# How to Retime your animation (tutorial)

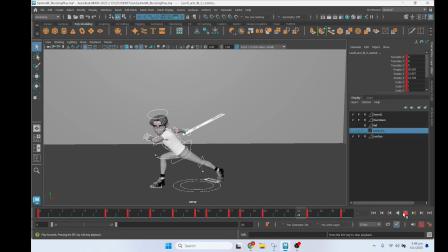(3:09)
right boom and other things i think this part is very slow so what i'm gonna do i'm gonna go from four to three right right
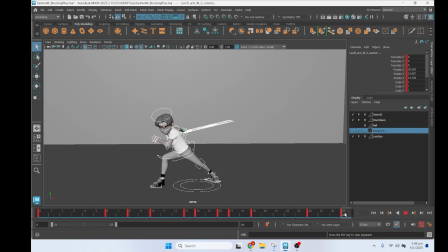(3:25)
boom here and here again you see that once i reach this pose right this is in this one again is very linear so normally what i want to do in this case having just an extra frame here right and
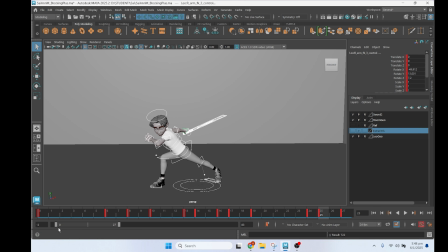(3:41)
maybe i'm gonna go negative just for the sake of this tutorial right and having a couple of frames here because i want again the out coming out from this position i'm gonna start slow and then accelerate okay i'm gonna move to
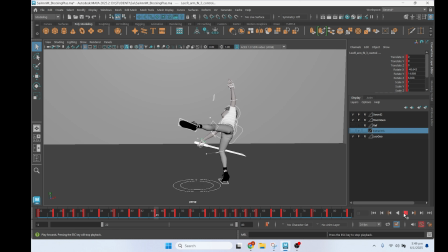(3:57)
the second section of this animation here and again the jumps is kind of lacking a bit of energy right so i'm okay here as usual things move quite slow I'm okay with that by here I think
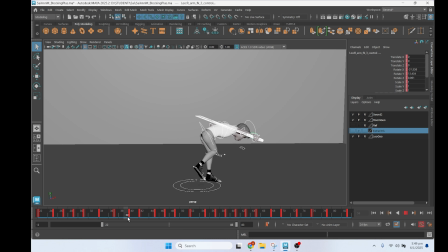(4:12)
I want to start it to exaggerate stuff a little bit more in terms of timing okay because things are getting way too slow okay so I'm gonna just keep the last frame here at the end and I think I want to start it to speed up this section here I yeah
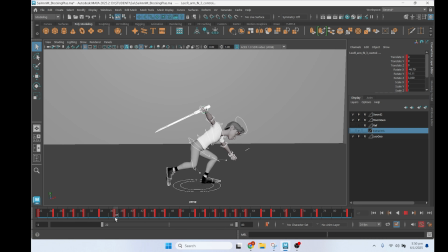(4:32)
see if you have the thing that here is move we cannot stop and then move again so again I feel like this one can be both of them can be a little bit faster so let's try to bring them to two okay because I want to like again one acceleration and really fast
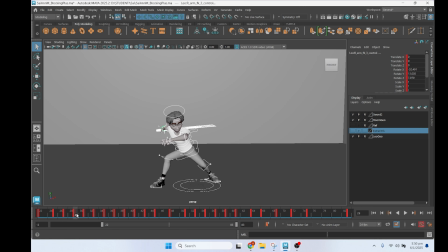(4:51)
spin here right and I do still feel like from here to here yeah see from here to here again it's too slow so maybe this one can be on one right not everything needs to be on two okay
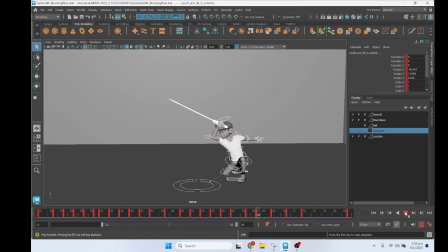(5:09)
yeah obviously again the animation is still a bit janky because you know now that we are adjusting the timing like here you will need to adjust the some of the poses with more drag stretch adjust the arc a little bit better right obviously you need to fix this kind of stuff right also
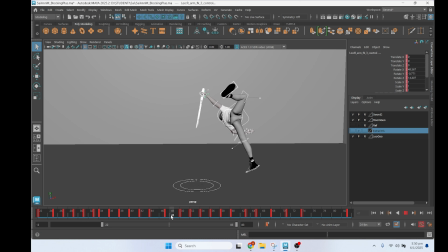(5:28)
the ending see like as long as you get in here yeah this one to me stuff to feel very very slow the landing is extremely slow to me I wanted to go into this final pose
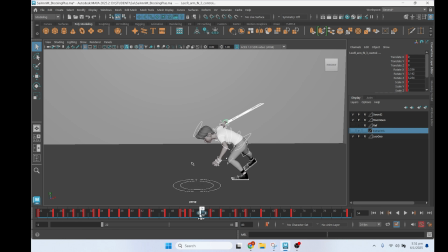(5:46)
boom boom yeah maybe actually even here okay and you see even when it gets to this point
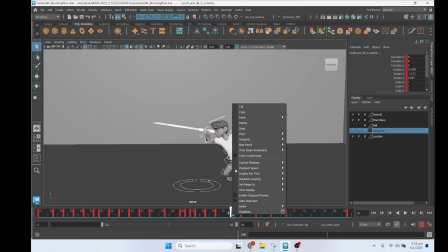(6:05)
it's taking way too long to to get to this moment so i think here again oh yeah and obviously again now the the mechanics are they need to be adjusted because this is very snappy right
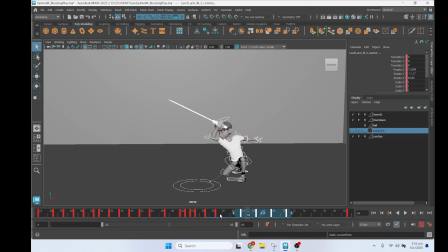(6:21)
maybe another things we can do is to see yeah I think here could just be done with a simple easy
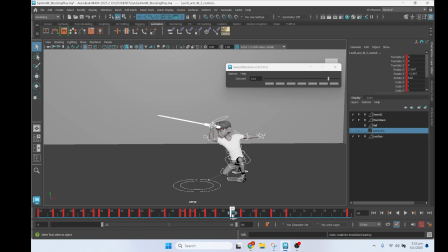(6:36)
in for now okay and again and then here it's gonna go here yeah and this needs to go here even more
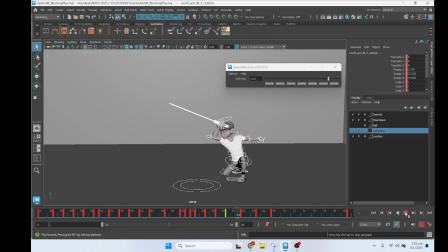okay obviously this part obviously i'm keeping keeping it like this just for the sake of holding the pose as i mentioned about it normally at this stage once i retiming stuff right um i want to